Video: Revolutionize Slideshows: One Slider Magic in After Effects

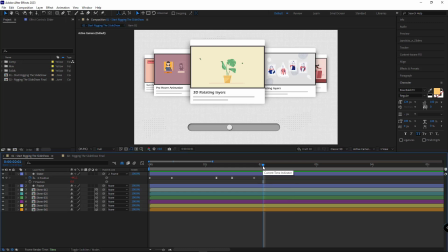And to make the animation bouncy and overall better, I add the bounce expression to the X position of the slider.
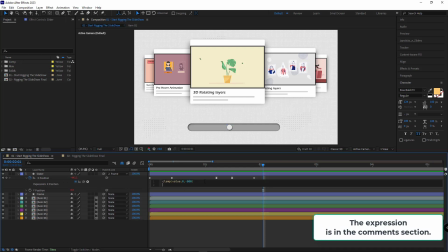To do that, in the next line, I paste the bounce expression here,
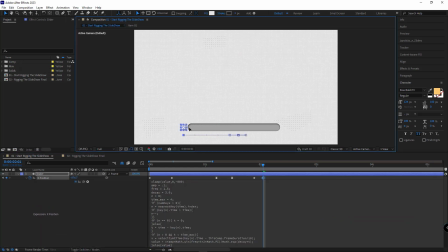and to still have the slider within the frame, I type value equal before the clamp command.
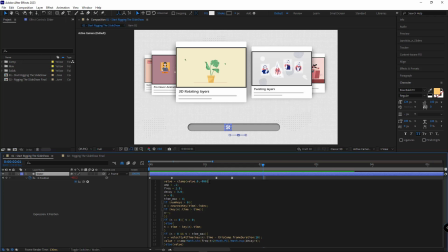And at the end, I add the semicolon so the clamp would be recognized as a variable.
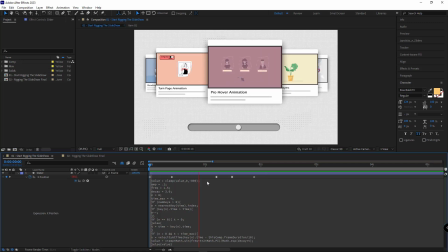Now, as you can see, the slider animation is bouncy, but I think it's a bit too much.
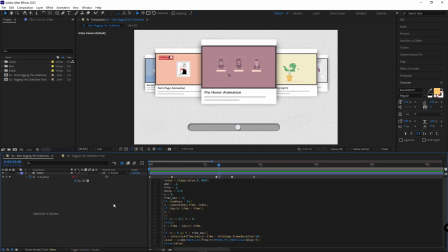I change its frequency and set it to 1.
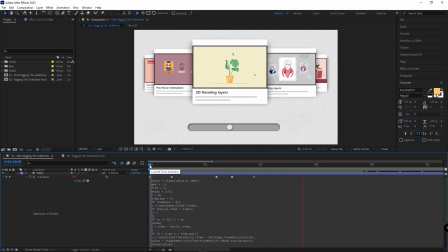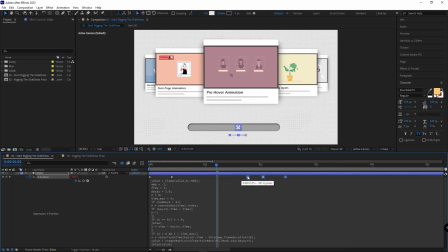I move these keyframes forward a little bit so the bounce animation of the first slide ends and then the animation of the next slide begins.
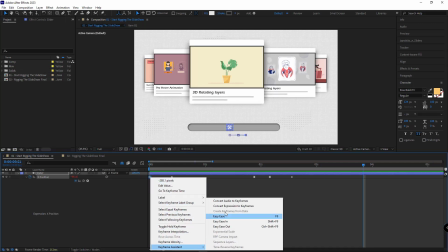I think by making the first keyframe easy ins, the animation will look even better.
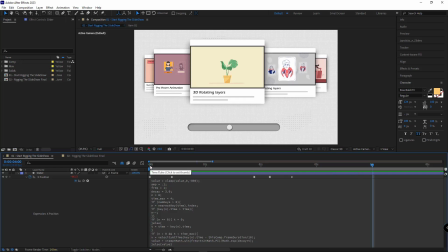I think it looks perfect. You can keep animating the rest of the slides just like this. Thanks for watching and good luck.